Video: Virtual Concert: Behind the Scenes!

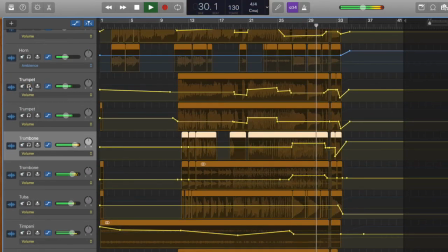12:53 So we don't need to have that sound be as strong, as the trombone part.
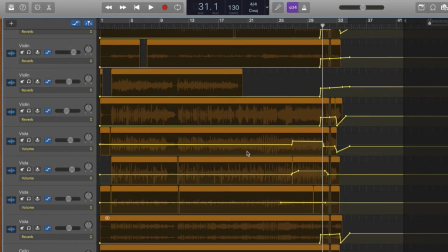13:00 Similarly, the violas also had that part, so I brought out the viola part here as well.
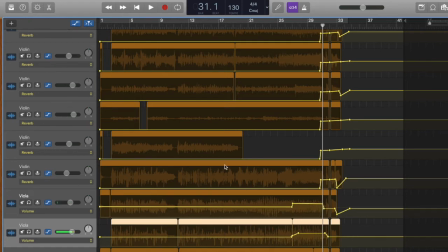13:09 So that's what these lines are with these dots. It controls the volume. It automates the volume, essentially.
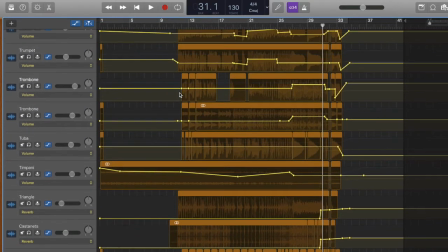13:16 I tell the computer, make this louder here, make this softer here. So I went through and did that.
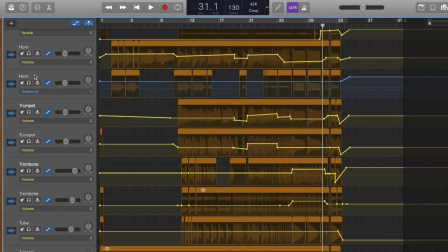13:20 The other thing I found out that worked well for the brass, so here's a horn, here's a horn.
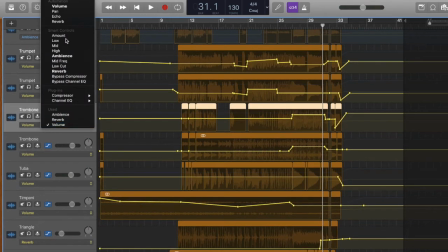13:26 For the brass, it worked well if I adjusted the ambience.
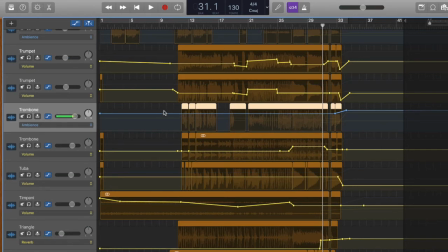13:32 So I essentially rose the ambience level for the brass because the sound quality then, it sounded more like it would in real life. So here I'll give an example
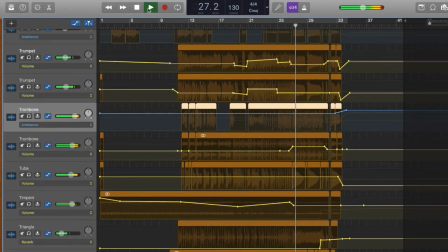13:47 with the ambience up, except we'll just hear the trombone.
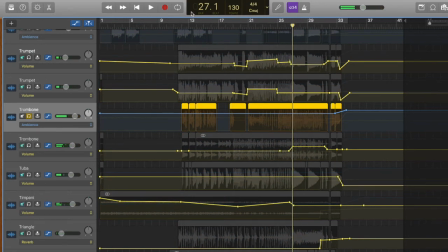13:53 So let's try that again. So you can hear there's an echo sort of sound effect that would happen naturally in a larger room. If I then lowered that to nothing, it would sound like this.
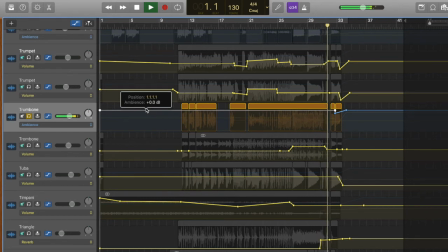So I did that with the brass instruments because it helped make their sound fuller and rounder.
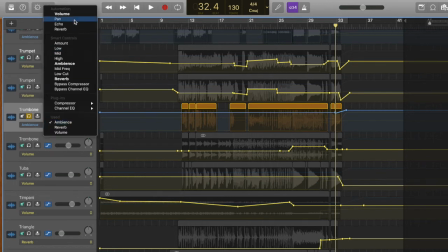14:23 The other instruments I found I didn't need to do that with, which makes sense given the nature of the instruments.
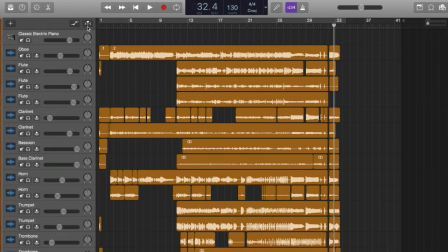14:31 I also decided at the ending that I wanted to add this pause before the last note.
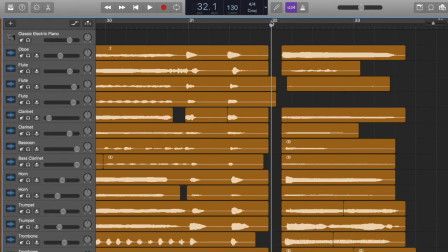14:39 So rather than the last note falling on the beginning of the proper beat where it should be, I knew that in a live performance I would purposely delay that note a little bit just for dramatic effect at the end. So that's what this sounds like with everyone. You can see the beats here that are being played.
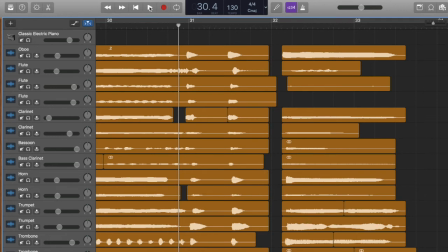14:58 I'll just play that so you can hear it.
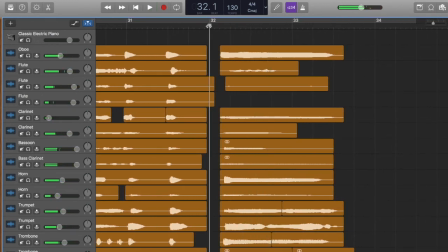15:02 So you can hear that the beat originally should have been there, but I essentially cut down the line here for everyone and delayed it a little bit further, knowing that's how I would conduct it in a concert.
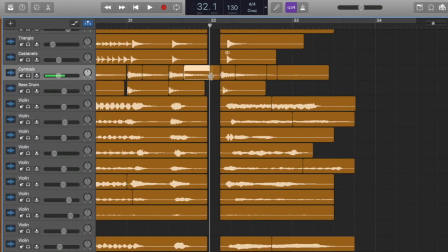15:14 I left purposely the cymbal resonating in between a bit to sound more realistic.
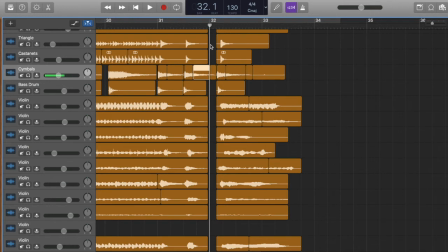15:20 The other thing I did then, I wanted in between each of these chords to vibrate, and for you to feel that vibration of the sound in the air, just like you would in a concert.
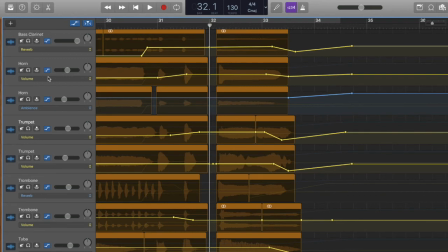15:31 So that's what all of these yellow adjustments mean. Well, not all of them, but I'll go down here.
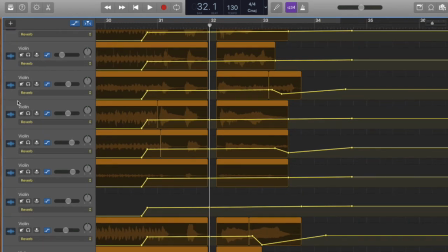15:39 So you can see all the strings here. I have them all set to reverb here. So right now this yellow line you're viewing is the reverb setting.
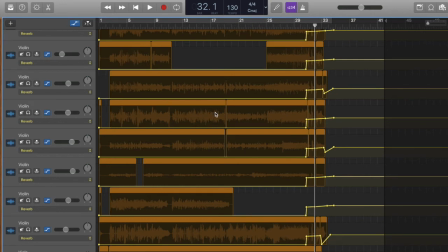15:46 So I did not have that on for most of the song, because then you hear too much echo and it can sound like the notes are off.
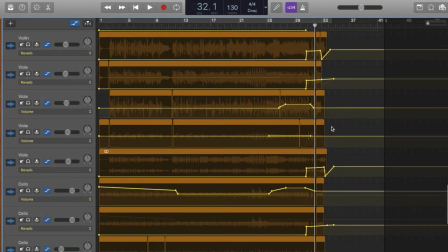15:55 So instead I added it just at the end here as needed for each instrument,
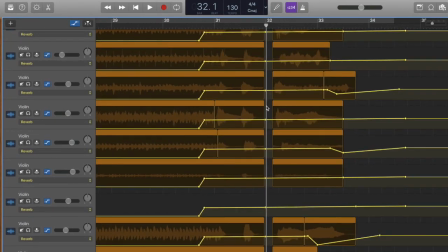16:01 and that way you could hear the reverb in between each of the notes as they're played.
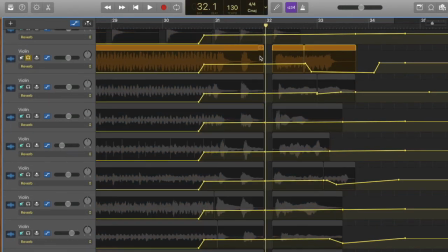16:07 So for example, let's see if I can use this violin as an example. So if I got rid of the reverb, so if I drug these little lines down, hear it without reverb, just the violin.
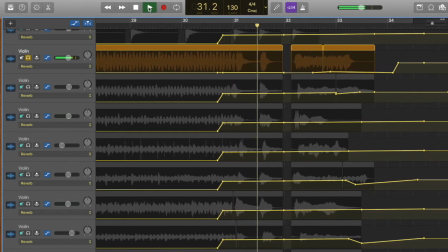So there is some resonance there still,
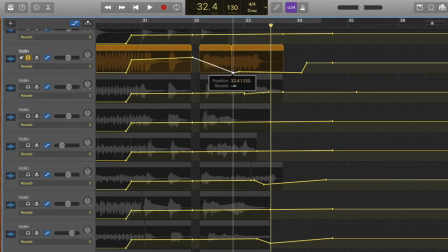16:30 but if I wanted to maximize that to have full effect here for the end of the piece, here it is.
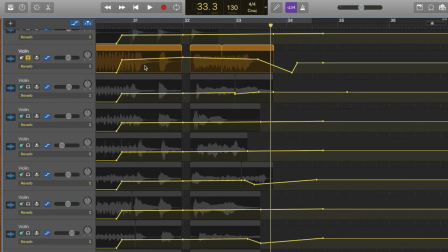16:45 Now you can tell that it sounds more like it might in a concert hall. So add that to everyone and it sounds much more realistic.
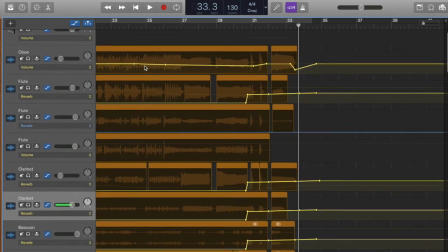16:54 So that is something I also added.